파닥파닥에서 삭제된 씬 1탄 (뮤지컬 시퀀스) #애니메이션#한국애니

안녕하세요. 이대희 감독입니다. 오늘은 영화 파닥파닥이 총 78분짜리 영화인데 그게 원래는 98분짜리 영화였거든요. 편집되어 버린 20분 정도의 분량에 대한 이야기를 해볼까 합니다.
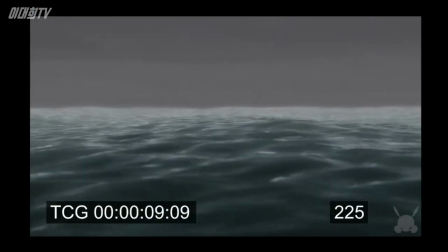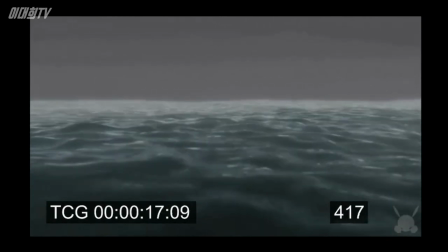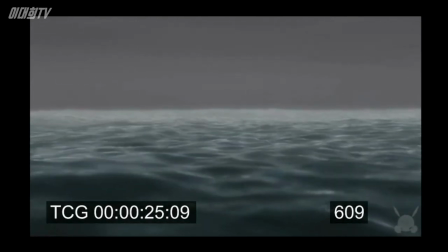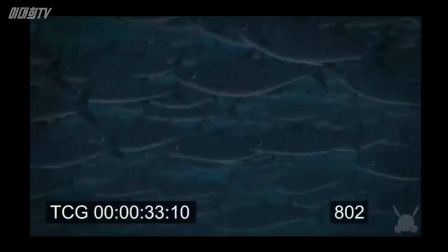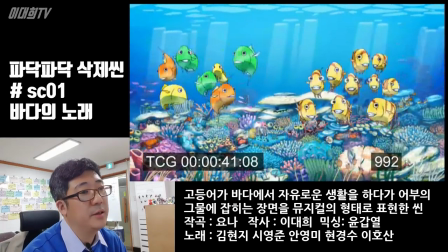이 장면은 제일 처음에 고등어가 사람들한테 잡혀오기 전에 바다에서
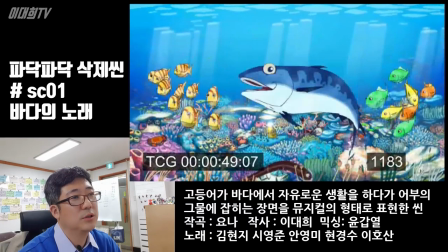되게 자유롭게 헤엄치고 있는 거기서 잡히는 장면까지를 뮤지컬의 어떤 형태로 구성을 했던 장면이에요.
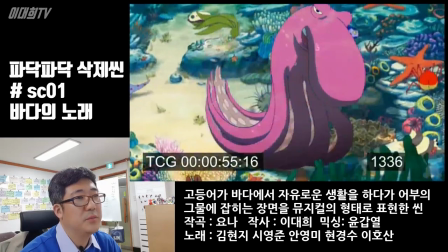3D로 해서 들어가서 2D 장면으로 전환이 돼서 나오죠.
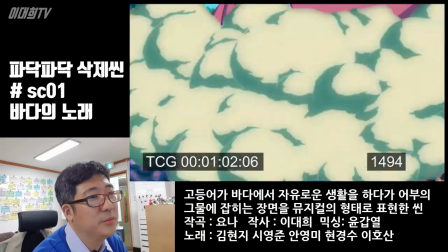보시면 아시겠지만 이게 만화체 약간 명랑한 만화체다 보니까 톤이 굉장히 다르죠.
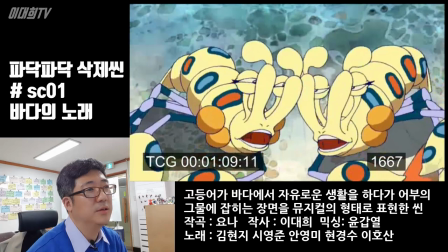장면 장면 하나는 굉장히 신경을 써서 했었어요. 볼 때는 그냥 쑥 한 1,
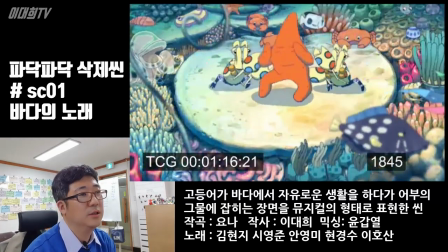2분 사이에 지나가버리는데 이게 실제로는 애니메이터 분들이 엄청나게 공을 들이고 작업을 했던 작업물들이에요.
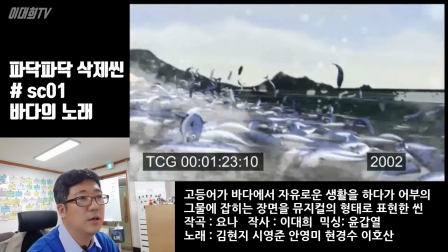이게 실제로는 거의 한 1년 가까이 이 작업들을 했던 것 같아요.
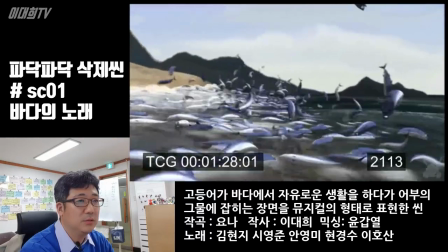그리고 지금 나오는 이 부분 같은 경우는 이게 최종 화면은 아닌데요.
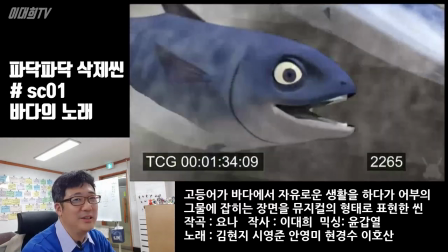고등어가 이렇게 노래를 부르죠. 저는 이 장면을 구성해놓고 이게 과연 가능할까 했는데 저는 좋아했었어요.
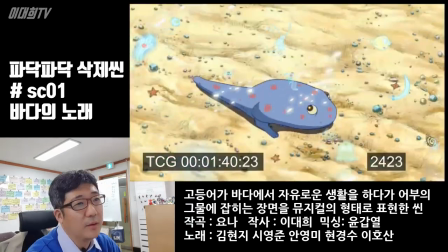이런 좀 깨긴 하죠 지금 보면 편집 감독님이 이따 보시고 얘기를 하시더라고요
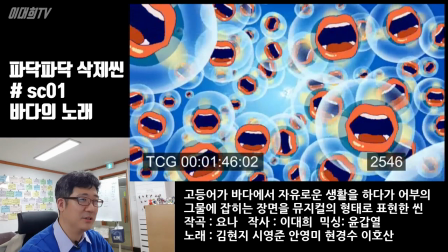이게 제가 되게 아까워해서 이거 입술은 좀 지금 보니까 되게 징그럽네요
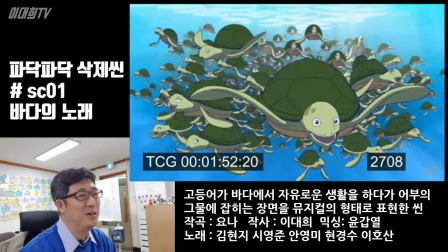해파리를 표현한 거였는데 저는 사실 이런 스타일 되게 좋아하는데 너무 밝다 이게 제일 처음 나오는 건데
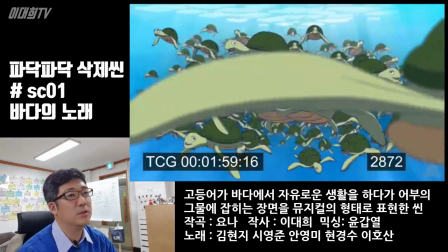이게 혼란스럽겠다 그리고 톤에 너무 안 맞는다 영화 톤 전체적인 그 얘기를 하시더라고요 그래서 완전히 끝내지는
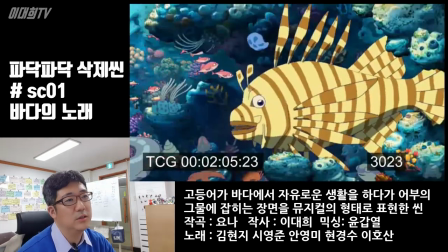않았었어요 한 90% 정도 작업이 됐었는데 중단시켰죠 굉장히 이제 작업자분들한테 미안하면서
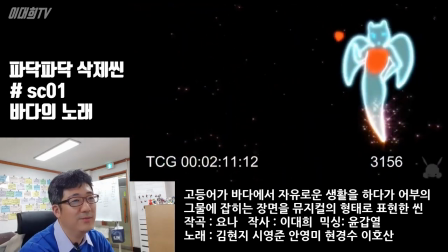다른 모두 다 이제 막 현동님 여태까지 우리 뭐 한 거예요 막 아휴...
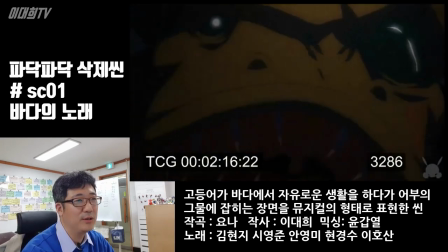여기도 그런 걸 하긴 했어요 약간 먹고 먹히는 부분에 대한 약간 암시라고 할까?
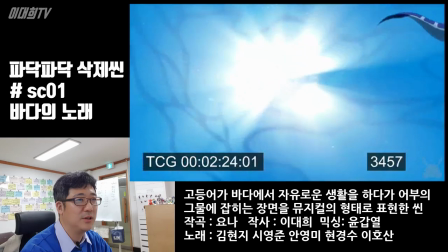그런 부분들을 좀 넣어놓긴 했던 것 같아요 여기도 지금 청새치가 고등어들을 이렇게 먹을 저 나름대로는 이제 아이러니하다고 생각했어 그래서 막 자유롭다 이렇게
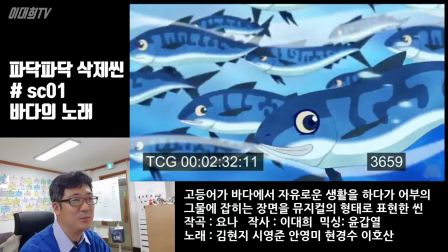청새치한테 쫓기면서도 자유롭게 노래를 한다 이런 부분들이 좀 좋아했었는데 이것도 이 작화하신 분이 이게 학생이었어요.
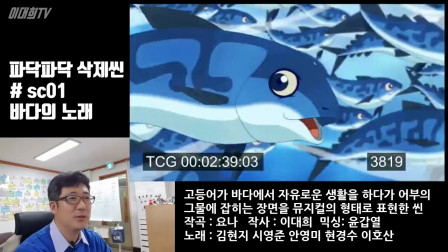지금은 감독님을 하고 계신 것 같은데 굉장히 작화를 잘 했던 것 같아요.
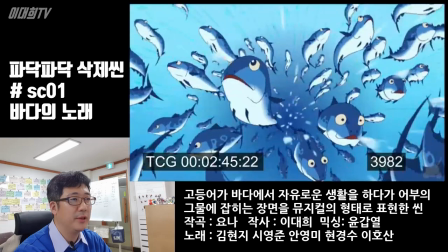그리고 보이는 이런 장면에서도 이게 레이어가 한 50개는 돼요. 그냥 된 게 아니라 울고 있네요.
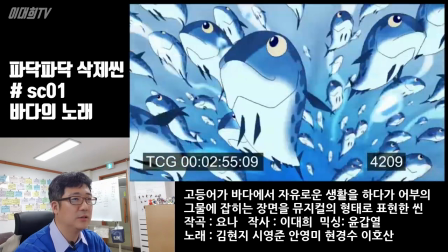그래서 이 장면 이제 마지막에 최종 렌더링이 되지는 않았는데 어쨌든 고등어가 어부들한테 잡히는 장면인 거죠.
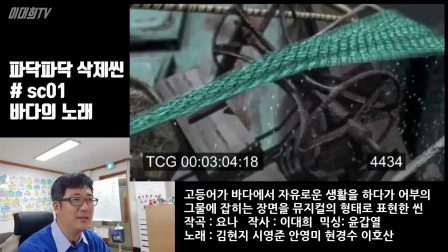이 장면을 위해서 배에 탔었던 것 같아요. 근데 결국은 이 장면 안 쓰게 됐죠 판단 미스였던 거죠 이 톤이 괜찮을
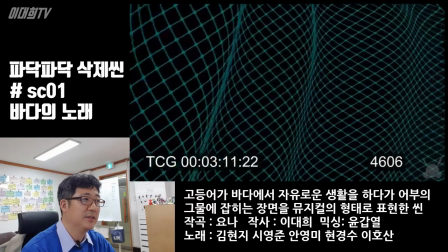거다 라고 생각을 했던 게 그런 아쉬움이 많이 남는 시퀀스였다
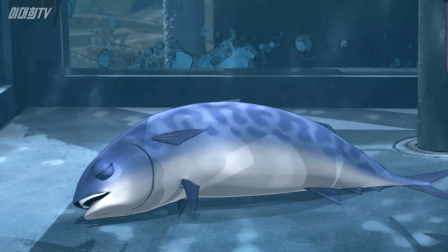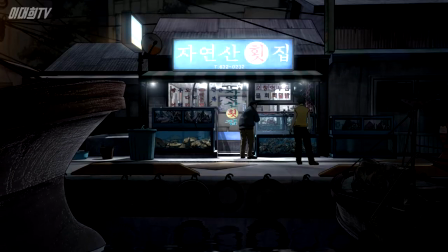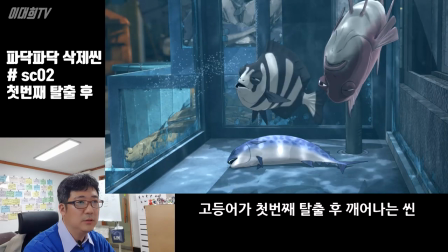이 씬은 고등어가 처음 탈출을 시도한 다음에
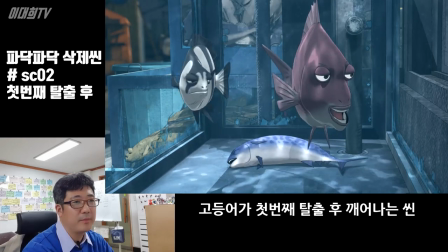다 기절을 하잖아요 원래 본편에서는 기절을 하고 깨 있는 상태로 시작을 하는데 여기서는 이제
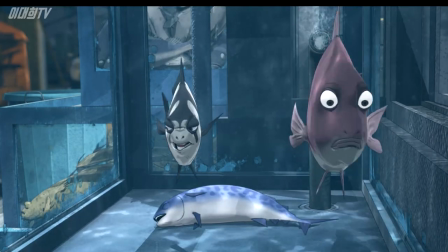눈코 잎 지느러미 똑같이 달린 물고기인데 저녁 때 깨어나는
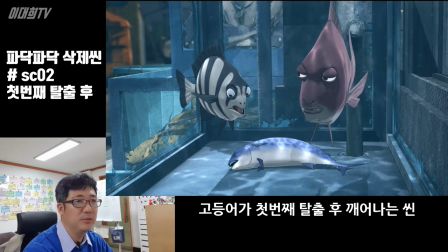중간 시행을 했었는데 이것도 편집감독님이 불필요한 것 같다고 해서 잘렸던 시퀀스죠.
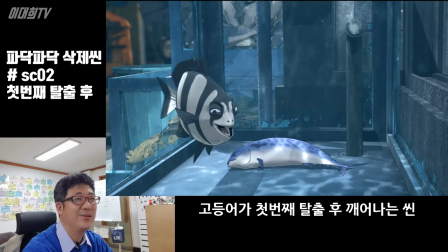그래서 저는 이 연기 굉장히 좋아했어요. 잘릴 때 꼭 잘라야 되냐고 그랬었는데 연기가 되게 잘 나왔었거든요.